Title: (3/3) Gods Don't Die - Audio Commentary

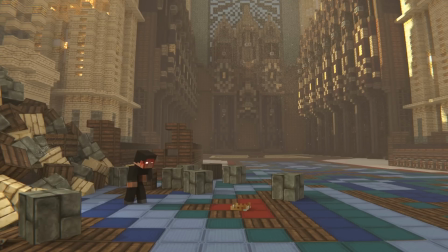[8:21]
Now, this particular shot is very yellowish in tint. First of all, it's sunrise, or it's daytime, at the very least.
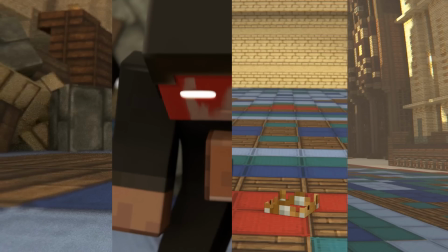[8:27]
And second of all, it's Herobrine has a completely different outlook on life now.
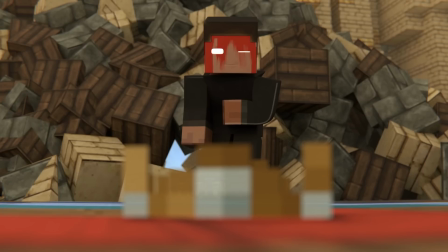[8:32]
That's kind of the idea. So he wakes up, and he doesn't want to be king anymore. And he wants to kind of live a life on his own.
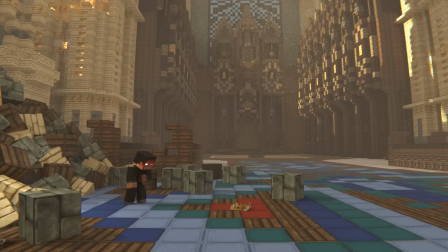[8:38]
He doesn't want the power, and he has a revelation. Because it's not worth it, bro. Man, like, seriously. But, yeah, no, like, so I really like that juxtaposition of colors there to signify that that change in mindset.
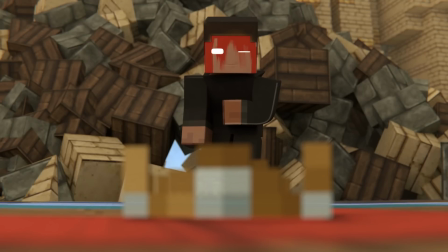[8:55]
And so, obviously, he looks at the crown. And, yes, that is the crown from the Zombie King, the first part.
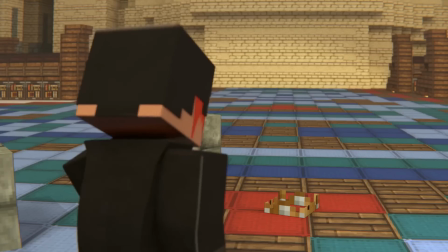[9:00]
And the idea is that he looks at it. He realizes it's not worth it, and he walks away from it.
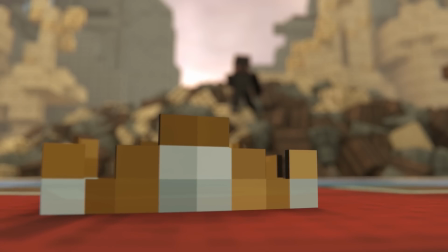[9:06]
Symbolizing, of course, I mean, in real life, yeah, like, it's not even his crown. Like, he wasn't wearing a crown in the first one, but it symbolizes that he has given up on the throne.
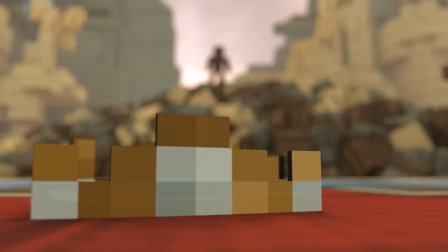[9:15]
He doesn't want the throne anymore. So he walks away and takes up the life of a wanderer. And that whole idea comes from the original lore of Herobrine, which I kind of, you know, wanted to lead into just for, you know, sake of
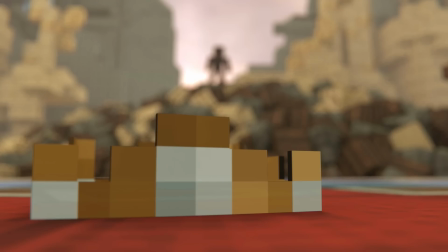[9:35]
being in canon. So basically, the idea is that this is actually the point where he turns from being ruler of the mobs into the wanderer slash ghost that we know of today, which is kind of the idea.
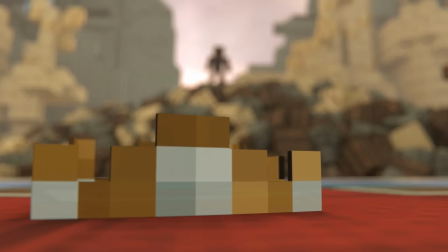[9:51]
So he essentially becomes a wanderer. And when Herobrine first came out, you know, when he was first invented, he was a wanderer. And so I kind of wanted to tie that story into the story. And so now he becomes a wanderer. This is the moment where he becomes a wanderer that we know him as today. And that's it.
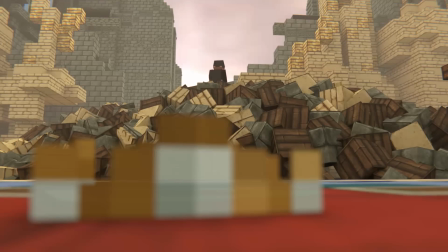[10:08]
Yeah. Yeah, I hope you guys liked it. If you guys haven't seen the Gods Don't Bleed 1 commentary, please go check it out. This is, you don't need to watch that. I love doing these audio commentaries. And actually, if you guys want to see, I also posted a audio commentary on Ionia, the Blood Moon, which I have not done yet. I'm actually going to do that right after this. But it'll be posted by the time I post this, and I want you guys to check it out. It's a long overdue. It's literally a year after I made the video, but I want you guys to check it out because I do have a behind the scenes blog about Ionia, which was a great project to do. I never did an audio commentary, so I want you guys to check it out and watch it. And hope you enjoy it. And yeah, until next time, check out the rest of the stuff on my second channel and stuff on my main channel, and subscribe if you like it. I'll see you guys later. All right, see ya.